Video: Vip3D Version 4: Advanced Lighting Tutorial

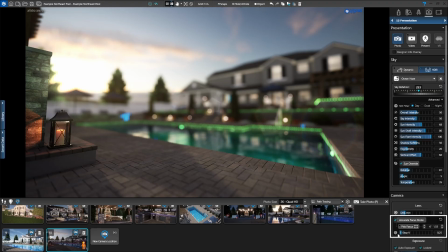We need to find the right balance. Let's bring the f-stop up to about 0.80. You can see our background is slightly blurred and the candle is in focus. If we wanted to feature the candle, this would work, but we want to feature the pool.
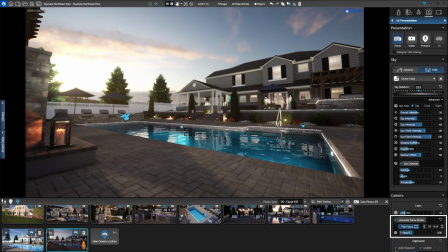Activate Pick Focus again and click right below the pool light. The focal distance is now about 20 feet away, which is where we want it set. This has the majority of the pool in focus. The pavers are slightly soft, and the viewer's eye is drawn naturally back toward the pool and up to the sunset.
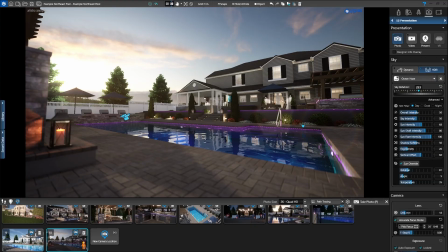Excellent! Now we'll look at exposure settings. This controls how the camera captures light. Thankfully, we have auto exposure, which keeps everything in a balanced range. If we turn this off, the scene becomes quite dark. Think of auto exposure like auto on a point-and-shoot camera.
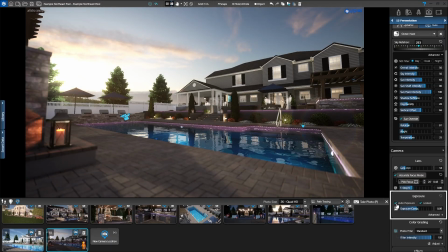When it's on, it does its best to keep everything properly exposed. The locked setting prevents it from fluctuating as you move into darker or lighter areas, keeping your exposure consistent. Auto exposure and locked are generally good to keep enabled.
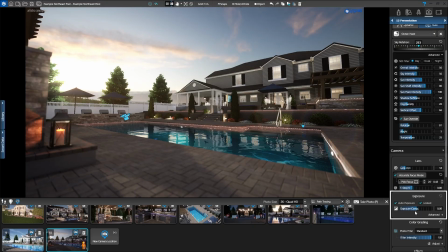Exposure compensation allows you to push the exposure slightly brighter or darker if you want.
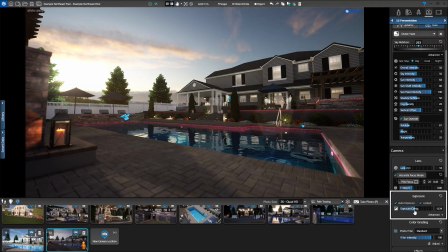But for this scene, and most scenes, 0 is the right setting. Click Advanced to see the additional options.
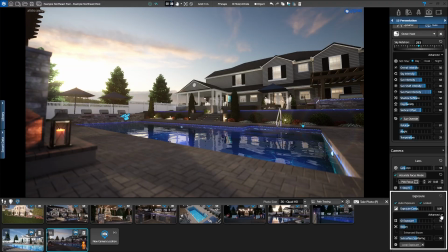Since we're going for a romantic mood, Bloom pushes the lights to create a soft, glowing halo. Watch what happens. The sun, the candle flame, and each landscape light gets a soft glow around it.
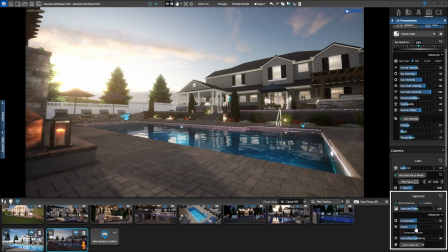We want to be careful not to overdo this. Set it to 4, just a subtle bump, and then enable Enhanced Bloom,
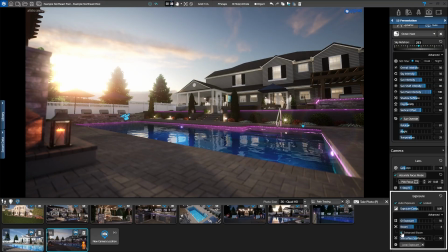which adds a bit of rendering time but makes everything look more photorealistic. Notice these landscape lights now have that nice bloom flare, giving them a soft, romantic touch. Nice. Next is subsurface scattering.
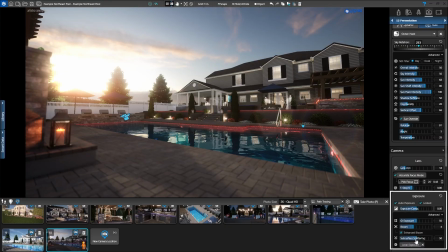This controls how light transmits through semi-transparent objects like foliage. If we turn this all the way up, you'll notice the background bushes and these pine trees get brighter because the light's passing through them. All the way down, they get darker and flatter because light isn't transmitting through at all.
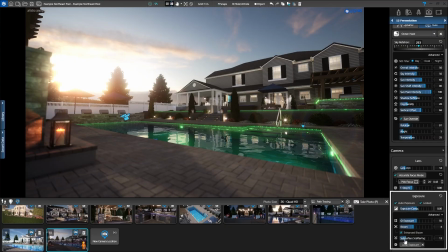We want to find a happy medium. Around 67 seems to catch the light in this scene perfectly.
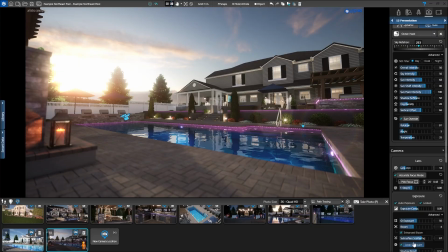Now turn on local exposure. This lets you control shadows and highlights independently. Notice the sun is very bright here, while some areas, like under the pergola, are quite dark. With local exposure, we can boost the brightness of shadows separately from the highlights.
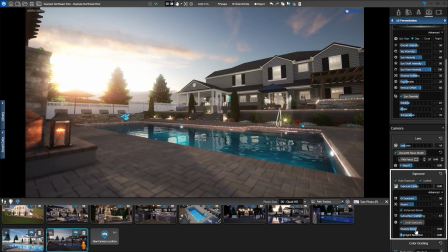Bring Shadow Boost down to 0.1 to darken those shadow areas slightly,
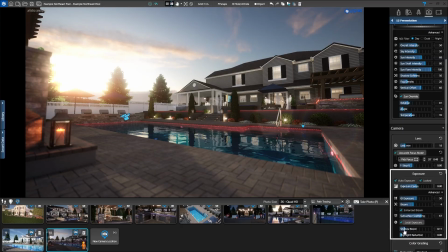and bring Highlight Reduction up to 0.6 to pull down those bright areas where the sun is most intense.
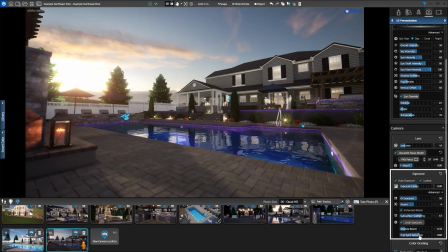This keeps the bloom under control and prevents the sun from being blown out. Next is color grading. You can apply photo filters here if you want, but we'll keep this set to default. Under Adjust, you'll find standard adjustments for brightness, contrast, and saturation.
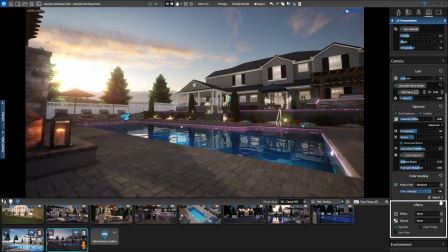Under Effects, you can apply a filter and texture. These are fairly straightforward. Feel free to experiment with them as you develop your personal style. Make sure Vignette is enabled.
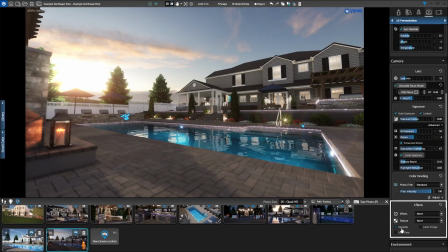It frames your composition. Lens flare can get a little out of control, so use it sparingly.
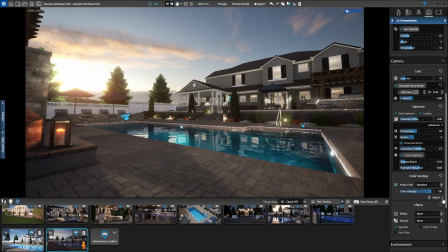Now we'll move to the Environment section, starting with lights and windows. We want our lights on, especially for a scene like this where the sun is setting. Window lights make windows appear lit from inside. In normal rendering, they look good.
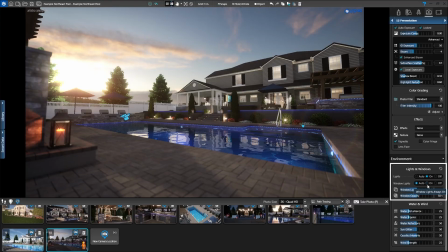But since we'll use path tracing for this photo, which accurately bounces light throughout the scene, we don't need them.